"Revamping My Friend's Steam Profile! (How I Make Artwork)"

Hey guys, Sabuna here and today I'm going to be introducing a brand new series to you guys. This series is where I redesigned some Steam profiles. So the whole premise is I find somebody who profile needs upgrading and I go in see what they need and try to upgrade it for them. So I'll be using like After Effects, Photoshop, Illustrator, all that sort of stuff to upgrade their Steam profile. Now I'm not going to be remaking the whole profile, the whole premise is that I try to upgrade it. So I'm just going to point out some little things I think could use some changing like say a bit more animation here and there maybe tone back some things and see what I can do but I will be remaking it from scratch. Anyway to start off this series I'm going to be redoing my friend Arise's Steam profile.
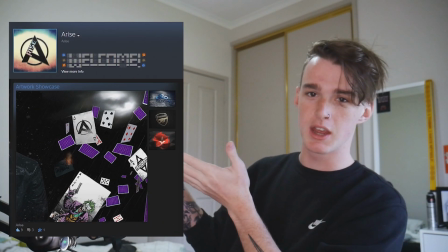(0:43)
As you can see on the screen about here right now back in 2015
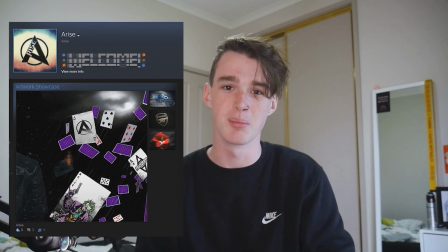(0:48)
or 2016 I made this original Steam profile and I feel like it could really use an upgrade.
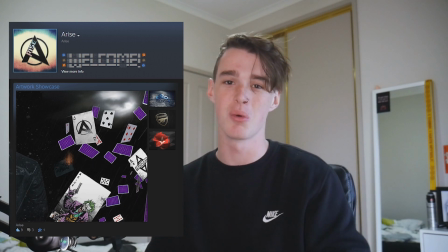(0:53)
I don't have the files anymore but let's see what I can do. Anyway let's jump into it.
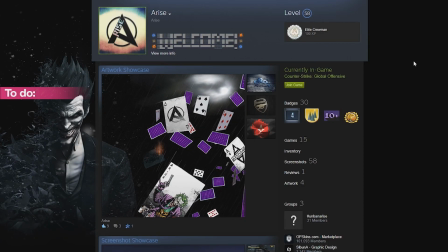(0:58)
So the first thing I'm going to do is look at his profile and go over what needs changing. So the first thing I can spot instantly is that it needs to be a longer artwork showcase and that the sidebar needs to be a part of the background rather than just these random little images on the side for his favourite teams.
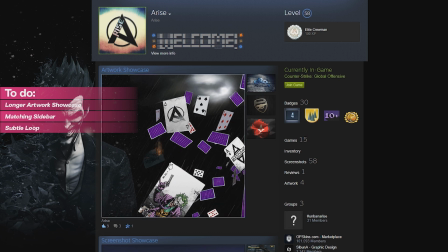(1:15)
Second thing I notice is that the loop time is pretty fast. So you can see it's probably not even more than a second really. You can see when the fire pulses again. That's like a second at most. and it is a very noticeable loop you can obviously tell when it loops due to this fire and a bit of the rain I believe.
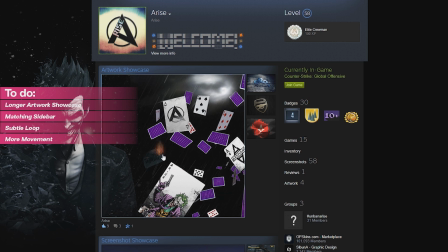(1:35)
The third thing I want to change is that these cards I reckon we can get a bit of movement in those and do a bit of shading to make it look a bit more connected to the scene and I reckon what else we'll do is we'll edit his profile picture to be more in line with the background's tone and the rest of the artwork showcase. So let's jump into
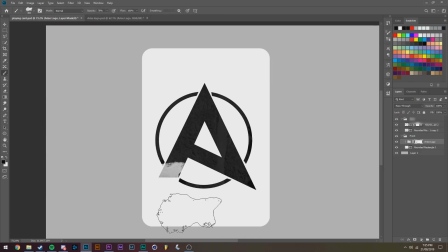(1:57)
Photoshop. Inside of Photoshop what we're going to be doing is we're going to be making some playing cards so this is to fit with the theme of his old profile still
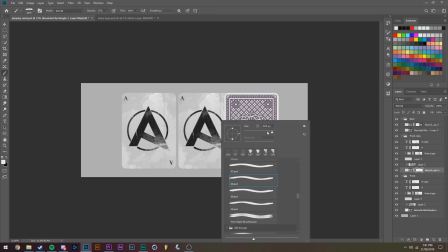(2:04)
so I'm going to be making these 100% from scratch using some grunge textures and his logo of course and you may not
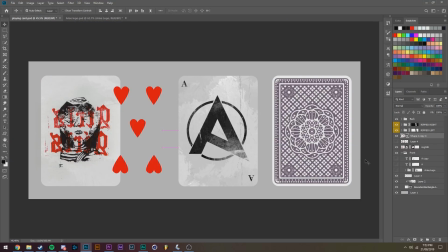(2:11)
have seen it just then but I made a bit of a ripped card on the right hand side there and now I am making my own little special card just as a little Easter egg.
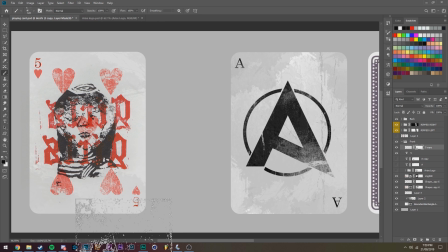(2:19)
This took longer than I expected because I didn't really do it in the most clean and reversible
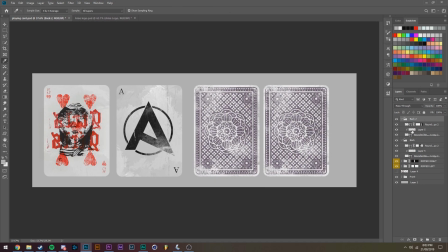(2:24)
way so make sure that you're using masks and non-destructive editing when you're doing this sort of stuff.
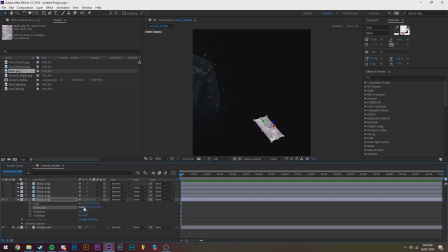(2:30)
Inside of After Effects what we're doing is we are placing all the cards in the scene.
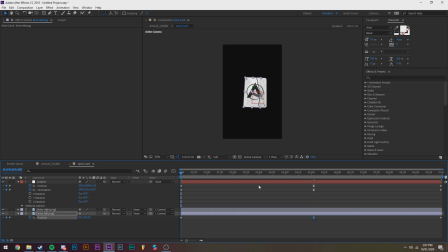(2:35)
So I'm using the 3D camera settings and that makes it so I can get the depth that I'm looking for a lot easier without all the fiddling around. So you can see I'm placing all the cards right now and trying to get something that looks good.
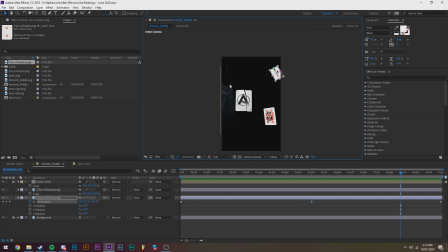(2:47)
I'm animating them all slightly getting them to twist and move a bit to give it a bit of movement which is one of the things I wanted to improve with the original profile.
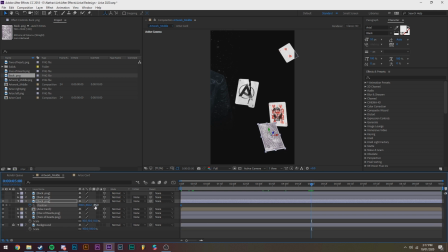(2:56)
So this took a lot of time just keyframing and getting it to the point where I liked it.
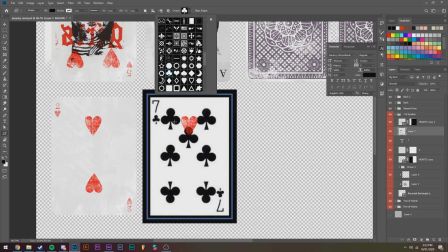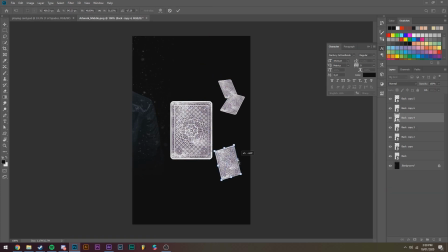(3:14)
So here I'm making some background cards because obviously if you have too much movement the file size is going to be too large and that's actually an
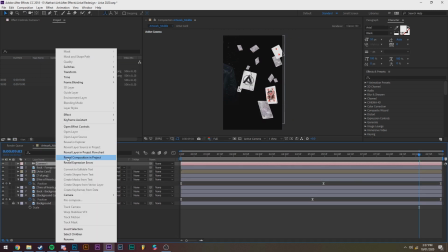(3:22)
issue I still ran into later down the track so I didn't want to have too many moving things around bumping up the file size.
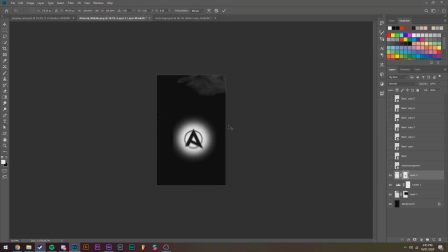(3:30)
So Arise said he wanted a bat signal with his logo in it instead of the Batman from the original one that I made for him.
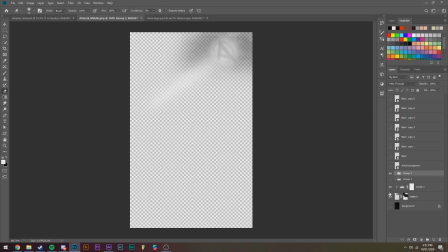(3:38)
So that took a while to fiddle around with and get it all working and I did animate that but I later reversed it because of the issue with file sizes.
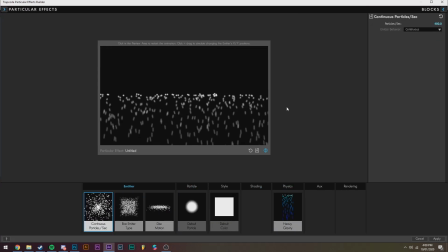(3:46)
So now I'm just refining everything. I'm adding lighting in the background, some particles for rain and all that fun jazz.
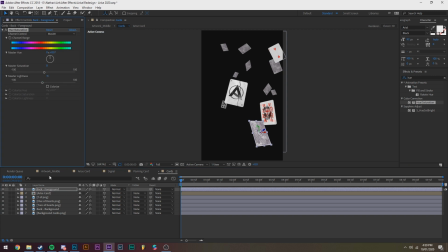(3:54)
Just giving all those finishing touches I need before I export.